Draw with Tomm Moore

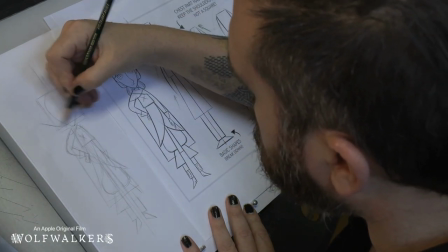And the other thing we might do we draw our hood up because her hood is another shape it's like a
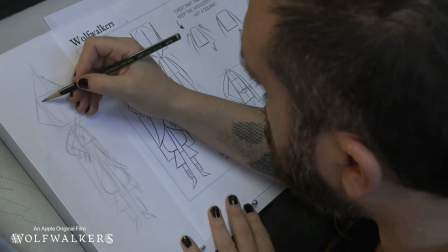diamond shape okay so those are the shapes that Robin is made from and
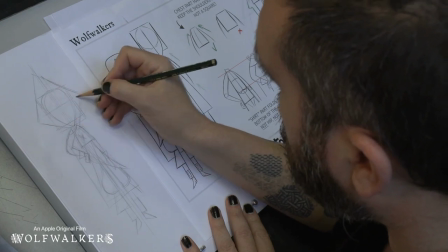now we can find the middle of her head by drawing a line here and that shows us the top
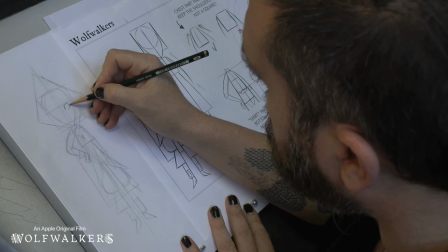of her eyes and her eyes are also kind of a diamond shape
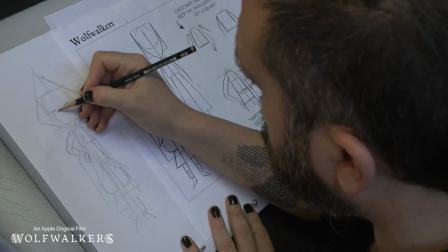with a circle inside and
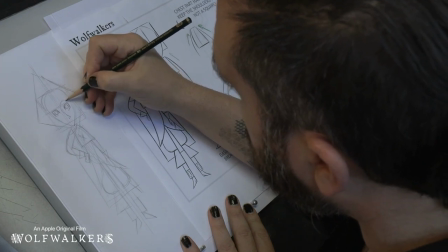you'll find that her nose is just a swoop like this and she also has
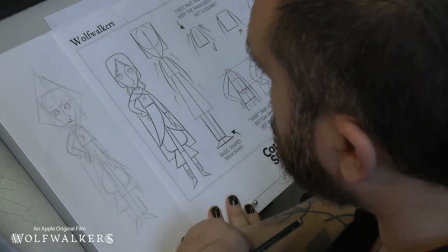a little bit of an overbite so a little bit of a triangle shape there and then we can smooth out her
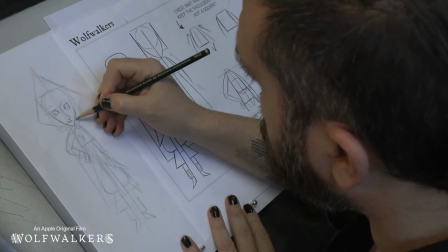cheeks she's still only a young girl so she still has kind of chubby cheeks and
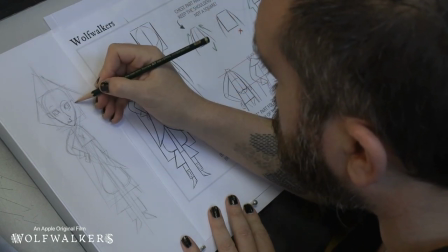she has ears right here the ears are right on the line of the eyes that
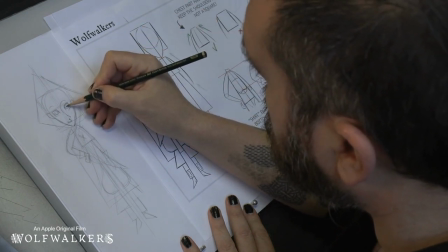makes sense and
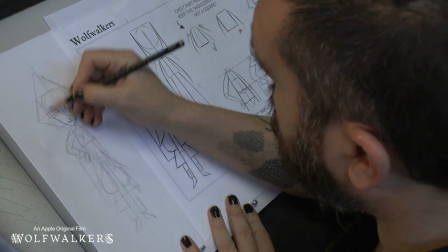okay so we know where our hair goes but we're putting our hood up so we might put the fold of the hood on top and then using the center line we drew we can find where
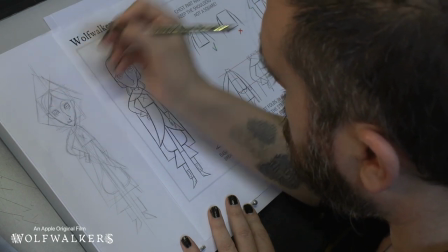our hair parts and now we can draw our hair
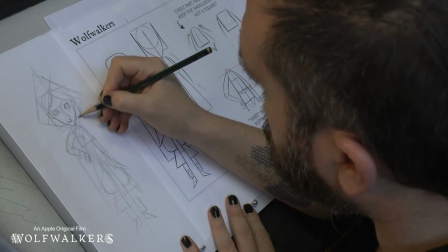fits inside the hood also like a rounded off square
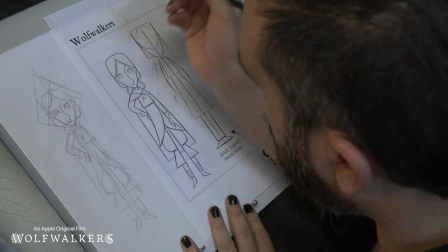and then if we want to draw our braids let's say we draw just one braid in front
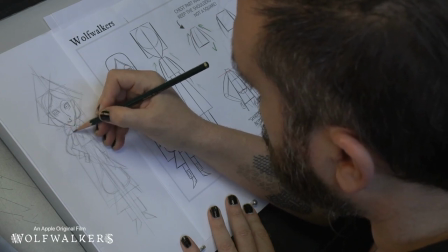and one braid behind we draw the braids they're like a series of triangles but we think of them like drops that are hanging one from the other
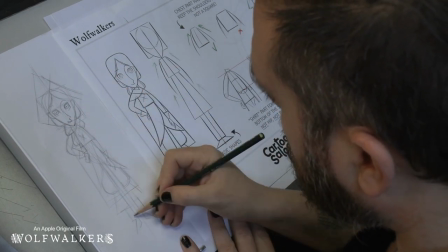where the hair is tight and a triangle at the bottom okay and even for the buckles of the belt of the shoe we've got little buckles
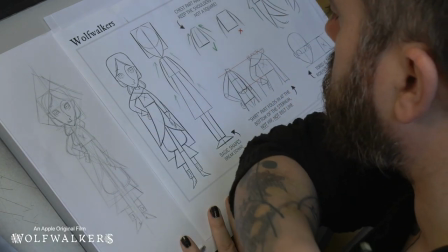on the shoe little triangles for the heel of the shoe and that's basically the construction of Robin now the thing is this is what we call
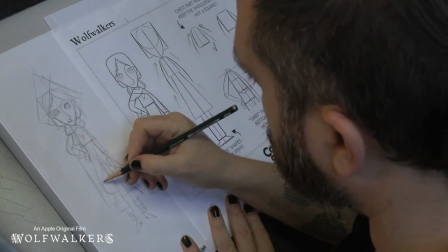the animators rough for construction drawing and this is how we draw the characters when we're drawing really quickly just figuring out the movement but then it's time for the final part and the final part is we use all these construction lines to make the final line or the cleanup stage of the animation and that's when we put another page down or you can take a pen and just draw over it and we put another page down and we make
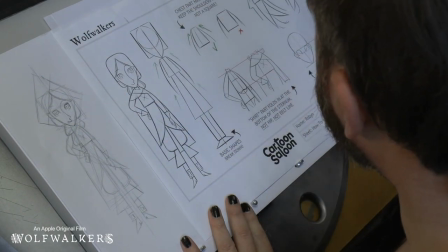the final line so that's when we make a lot of decisions we kind of clean up the messy drawing
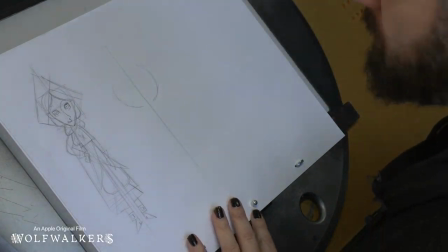so let's just put another page on top and if you're an animator you might have a light on the desk behind but again you can probably see through a light page or just rub the pencil down and go over it with a pen okay so we'll take a small pen and we'll make the final
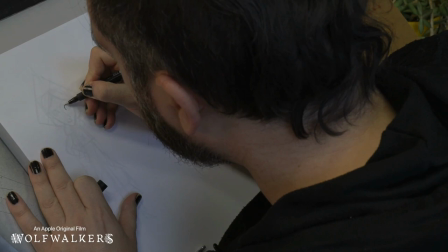line now the things you want to be careful with is the eyes you kind of want to get the eyes right so we We'll put a little bit of a thicker line
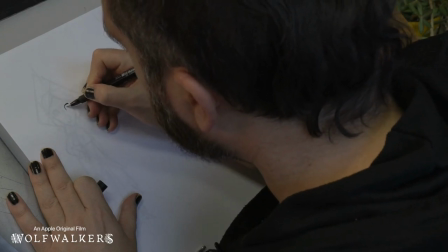on top for her eyelashes, and then we'll put
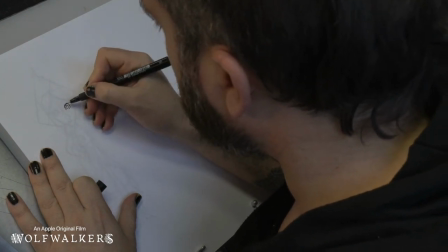the iris, usually we leave a little gap, kind of makes the eyes look softer,
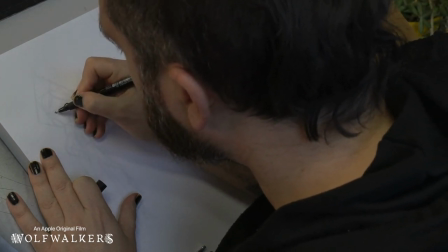you'll notice that in a lot of cartoon characters, especially Japanese cartoon characters,
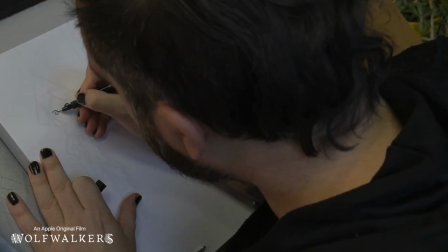it's a little trick because when we color it that part is just white.
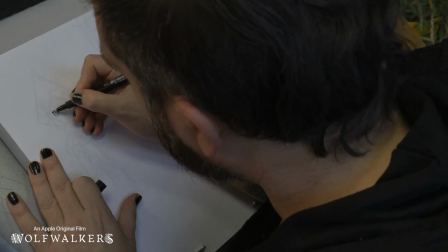So now we have her eyes drawn in.
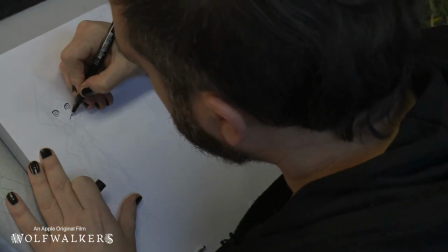Okay so that's important. Now we find the nose, we draw a straight line and we follow the curve around
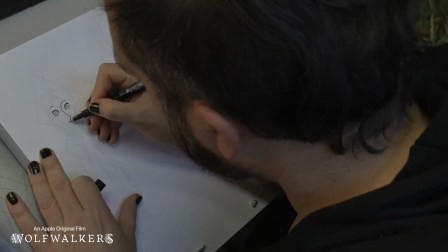like a little swoop, then turn the mouth and then draw the cheeks.
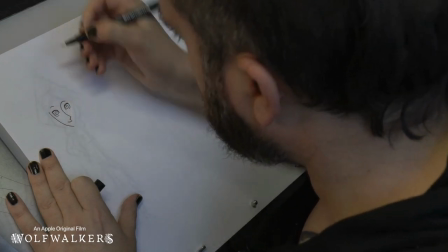So let's make sure she doesn't get too pointy. I don't want her to look too pointy.
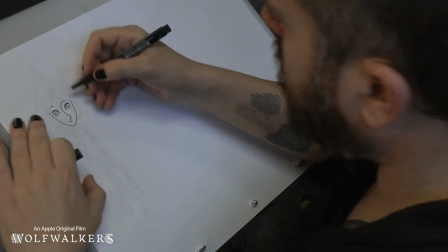We just use a triangle as a basic shape but when we make the final line she can look a little bit more young and childlike.
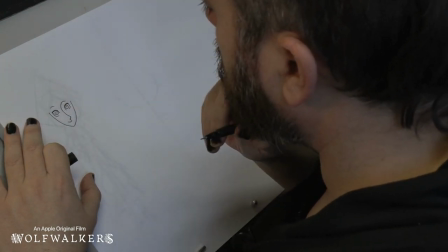Now we have to start thinking what's in front of what.
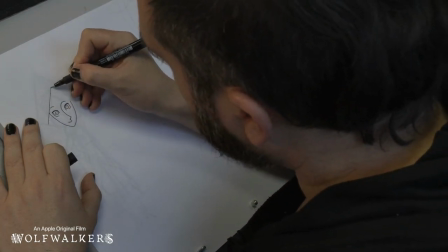So if we have her hood up the fold of her hood is going to go straight across everything and we won't see the hair underneath.
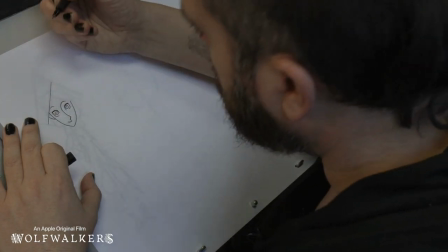We'll see a little bit of her ear underneath and because her hood is
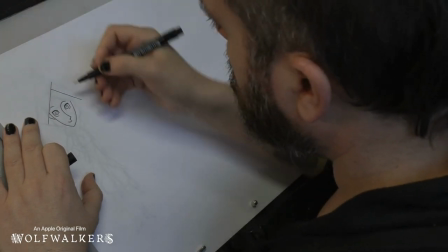more open on this side we'll see much more of the ear over here
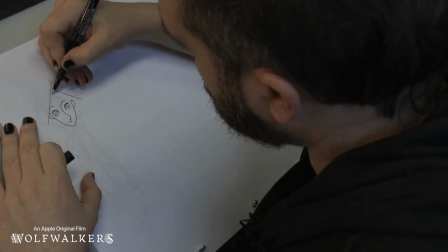and we have the line we had a line of action a line of inaction in this case because she's just standing there and we find that
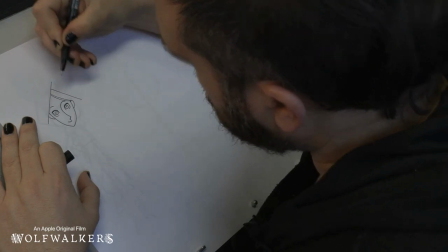line and we make her hair part from the middle and she's got nice neat and tidy hair because she's Robin when we draw Maeve we can have much more fun with the hair
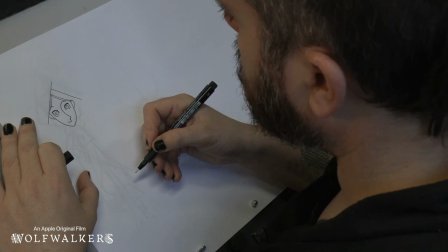Robin's hair is neat and tidy she's very organized and proper okay so let's draw the let's draw the hood the
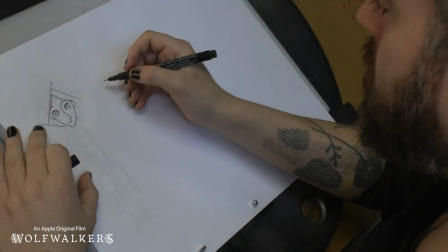bottom of the hood so we get a line for where the hood is containing all her hair and everything inside and on this side also
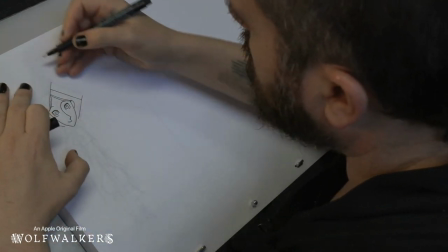there's the hood we kind of got the big diamond that drew underneath
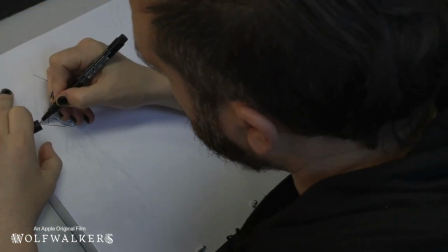and that's our overall shape and
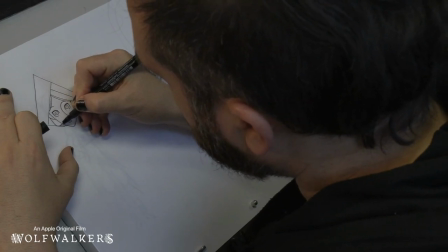now we can draw the hair comes down to the end angle of the hood and it forms a tangent and goes inside tangent is
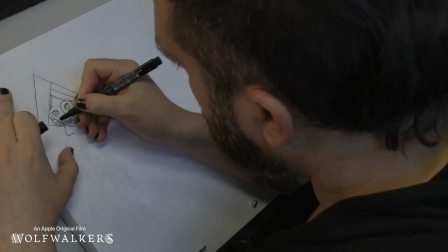something that artists usually avoid but for cartoon saloon we use a tangent that's where a line meets another line and it helps make the characters flat so we like
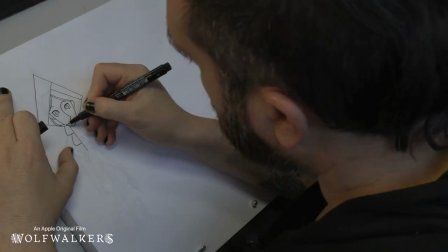to make a kind of two and a half d effect where the Characters move in three dimensions,
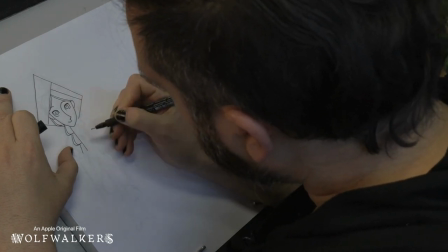but we draw them as if they're too deep and it creates a really fun effect And it looks a little bit more like the artwork from the time period
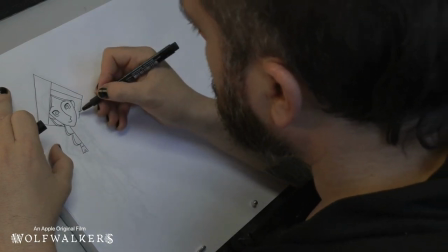Whenever things perspective wasn't really as worked out as it is in today's world
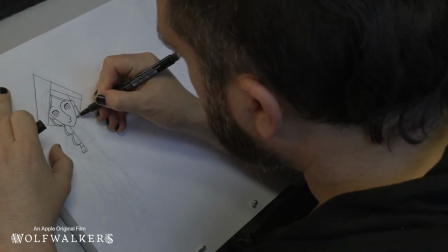They had a little bit of a kind of warped idea of perspective back then. They were just figuring it out again
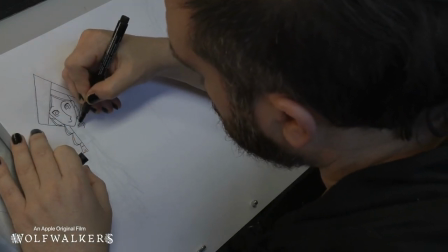So So, the hood is going to have to come down to where the neck ends, so we'll continue our diamond shape down here,
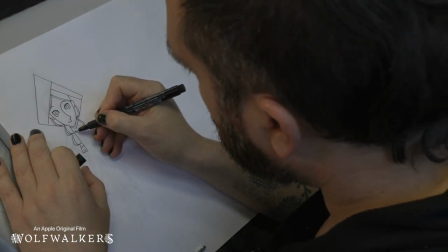continue our diamond shape here, and we'll do a little swoop where it goes over her shoulders.
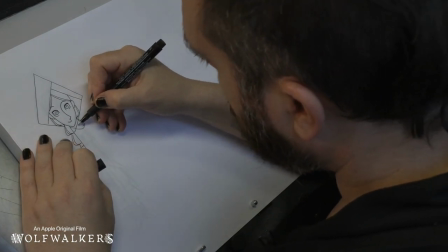She's only a little girl, so she doesn't have big shoulders sticking out like her dad, so her shoulders are kind of sloped, so there's one arm.
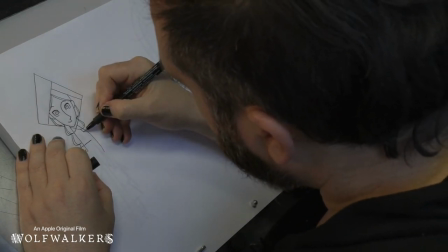and we'll draw the little part of her shirt that's tucked in up at the sternum.
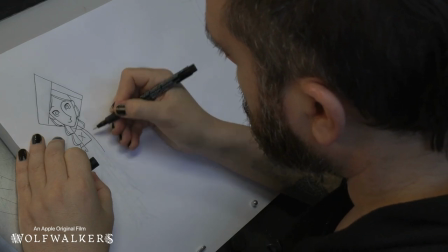That's what's tricky about Robin. Her hips are down here, but she tucks her shirt in up here. It kind of gives her a super long leg gangly look.
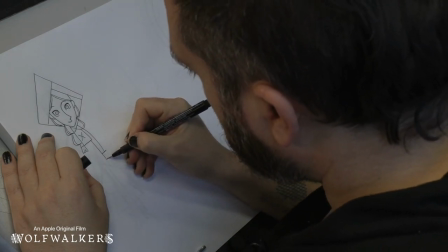And even when she turns into a wolf, you'll notice that she has that same feeling of a little young animal that has such long legs that they don't know what to do with it.
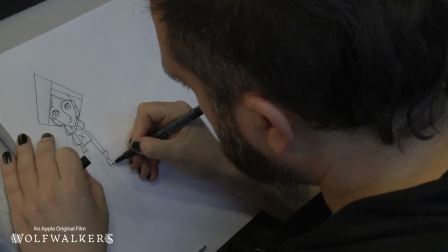Think about Bambi whenever he's learning to walk on the ice.
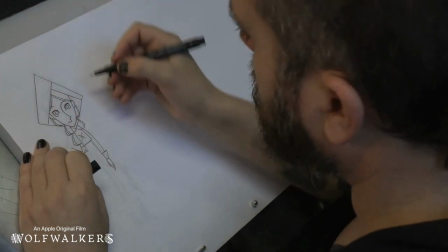character like that she's kind of gangly and young she's not like big and chunky and
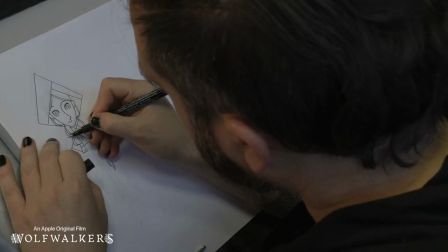powerful like when her dad becomes a wolf okay
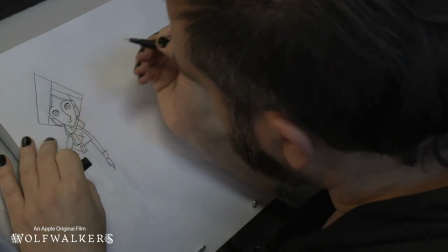and then we have our curl and then the cuffs of her shirt are more
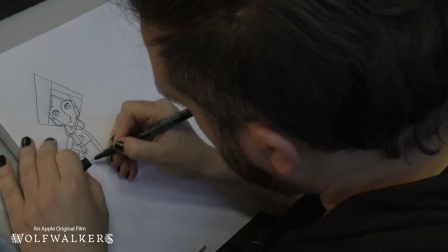little triangles and don't forget when we draw her hand closed up in a fist we have to draw the fingers curling in curling curling curling and the flat of her hand okay there's her hand
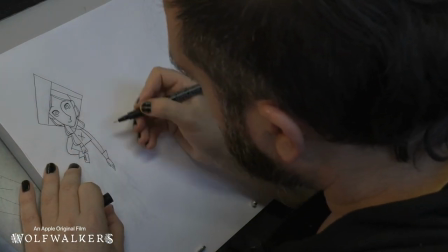So now it's starting to look like Robin isn't it?
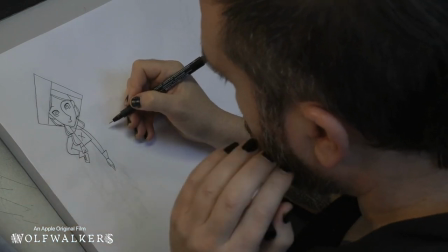So this is the top like we've got two triangle shapes here we have to think which goes on top so this is the top part this is the piece of fabric
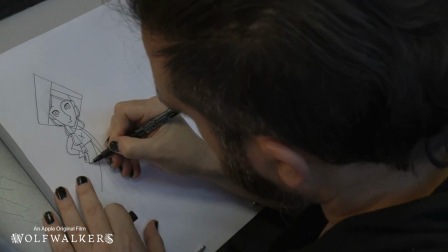that goes on top of the one underneath so we draw that first use a tangent with the hands make that line and
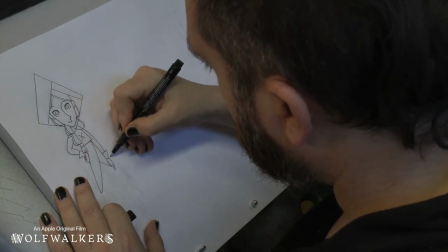now we draw the one that goes underneath and we find the other side
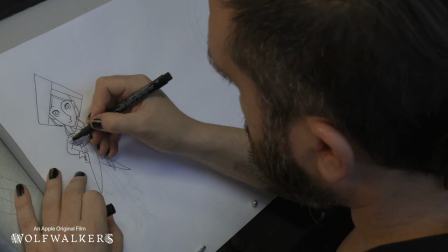okay now if her cape is hanging off her arm from back here I
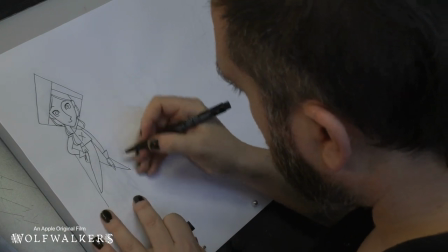guess it goes down like this and all the time we're looking where is the construction underneath
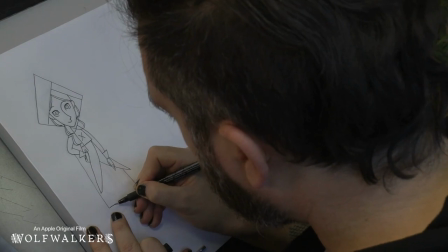can we see what we constructed underneath again her trousers
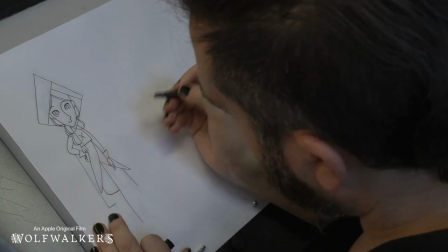continue straight down the bottom of the fabric this leg continues straight down
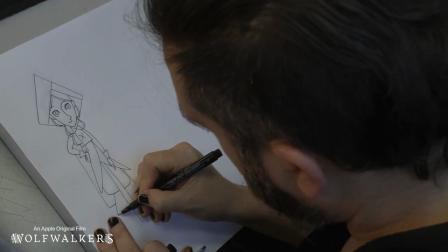Find the bottom of the fabric, top of the boots, top of the boots,
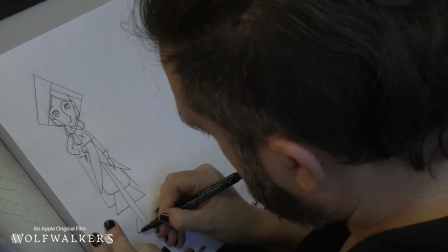draw our boots on the bottom.